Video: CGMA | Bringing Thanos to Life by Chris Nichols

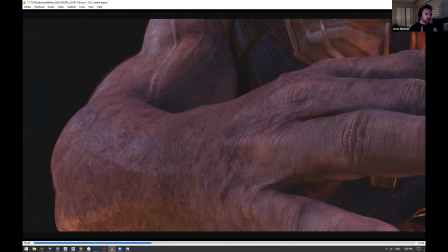20:24 This has always been a big problem with texturing, is that sometimes you get the camera too close, it starts to look pixely or noisy, but I always try to work very cleanly so that anything that I'm projecting, painting, is going to read from close up, but also from a distance.
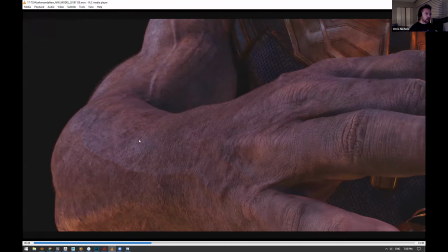20:41 And again, another thing I want to stress is telling the story.
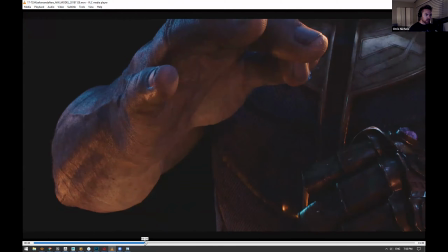20:46 Now, if we go back a couple of frames here, you can see underneath his hands,
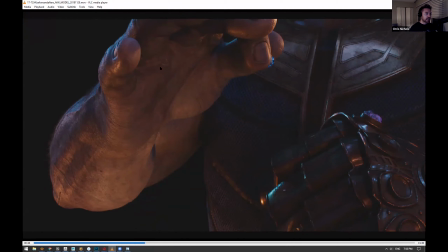20:52 he's got all this great sort of dried up skin, callus detail, and makes his hands look very tough. They're very dry. It's because I wanted to get that sense of story behind it. So again, he's out on the battlefield.
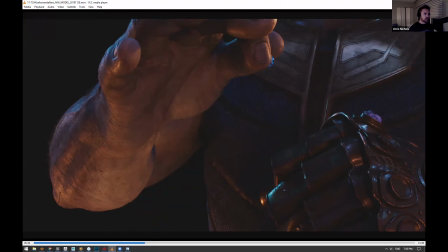21:08 He's wielding a giant sword, and so he's getting his hands dirty, and they should reflect that in the fingertips and in the under the hands. Again, it's maybe not something you notice when you're watching the film because you're getting pulled into the story,
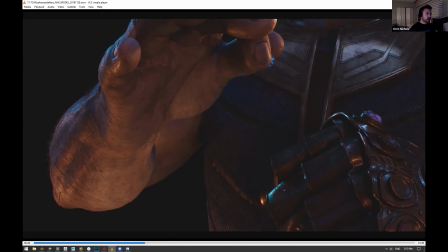21:22 but people, I've been very happy to hear that people found Thanos to be a very realistic character. And it's really encouraging to hear that, because we put so much work into the detail in every little aspect, whether it's the eyeballs or the hands, the fingernails.
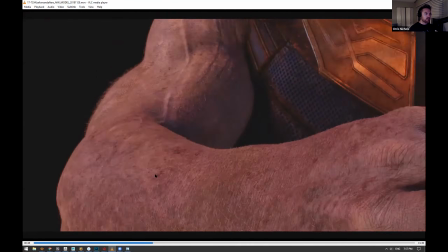21:41 The directors really were brave in putting the cameras close to Thanos as they wanted,
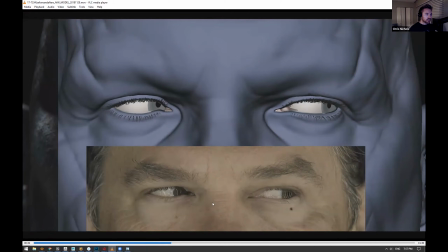21:47 and it didn't feel as if they
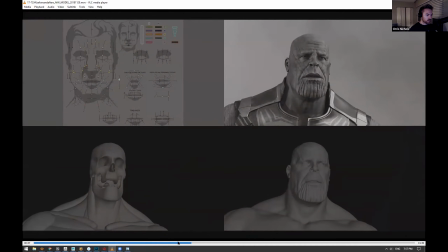21:50 were having to work around the model or the look dev at all.
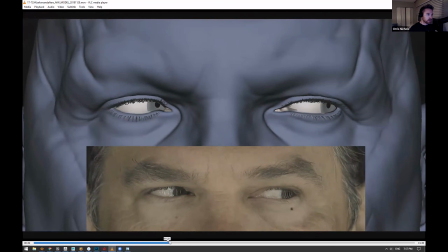21:56 So this is an eye test. This is also part of the test that we sent to
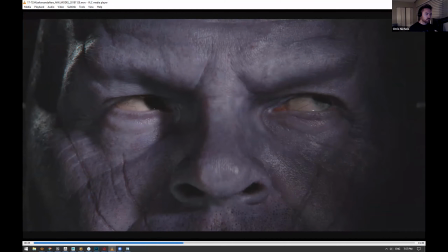22:03 Marvel before we got awarded the show, and they showed this to Josh Brolin, and he was really impressed by it, because he was like, wow, I don't have to overact. I can just be myself on set, and my nuances of the face are coming through.
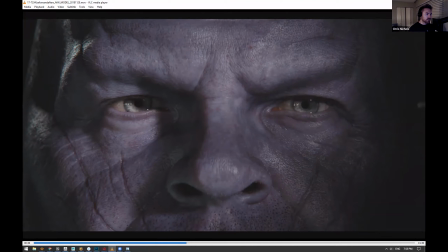22:18 It feels like my performance. And even though there's a little bit of interpretation, most of it is coming from Josh. And we're really here just to support his performance through the art that we're doing.
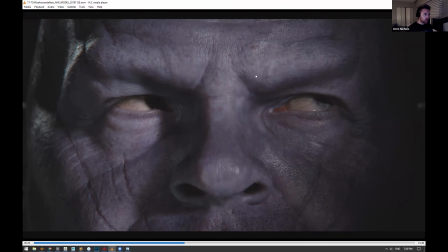22:33 So so that's a little bit about the skin surfacing detail. And then obviously the look dev of Thanos. I use V-Ray in my pipeline, and I use it in the course as well.
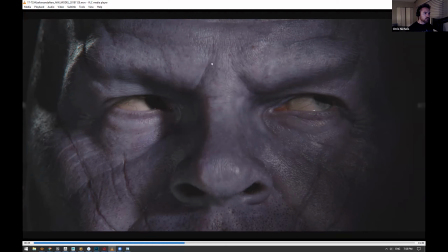22:47 Same kind of skin shader as I use for Thanos. It's the AL surface shader, really great for subsurface scattering. And this was another breakthrough for us too, because it was much more superior than any kind of skin shader we'd used in the past.
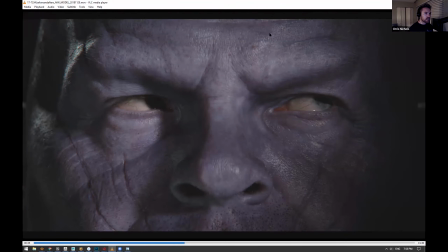23:03 Because what it does is it really shades the detail in the displacement much better than previous skin shaders, so that the scatter is showing up really nicely. It feels fleshy, but it's not creating any weird glows in any of the crevice areas of the
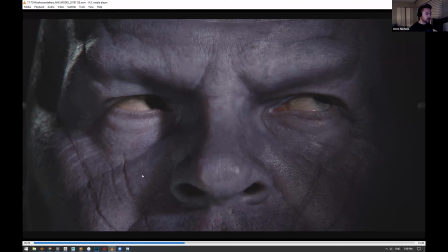23:22 eyes and in any of the wrinkles and pores of the face. So this is another really big breakthrough for us. And I was really fortunate to be able to do the look dev, create the skin shading for Thanos.
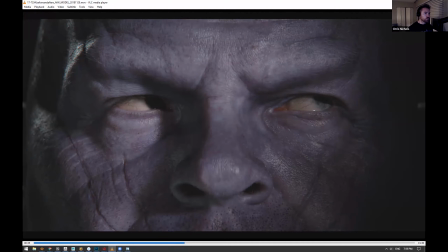23:38 And this really helped me inform my texturing as well, because I could do some texture work, color, bump, displacement, whatever it was, and then I could put that into the skin shader and get feedback very quickly,
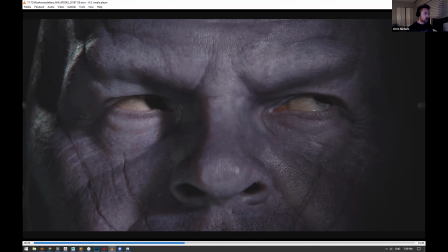23:51 and instead of having to send it over to a look dev artist to plug that in and do their thing, I was getting like almost real-time feedback that I could fold back into my texturing.
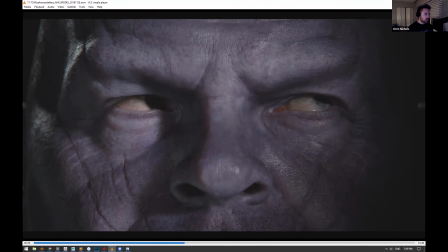24:04 And over the duration of the course, I'm going to be showing you how I go from a concept all the way to a finished render, and how the skin shading is informing a lot of that texture work along the way.
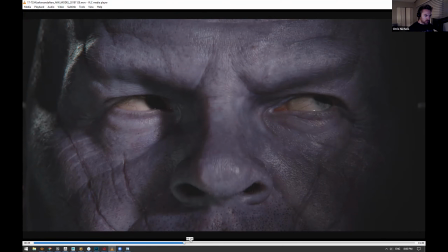24:22 So let me see if there's anything else.
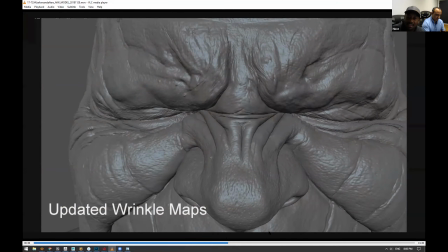24:24 I think we got, it's a perfect, oh man, it's a, I don't want to interrupt you, but we just had a question that I think is relevant to what you're doing.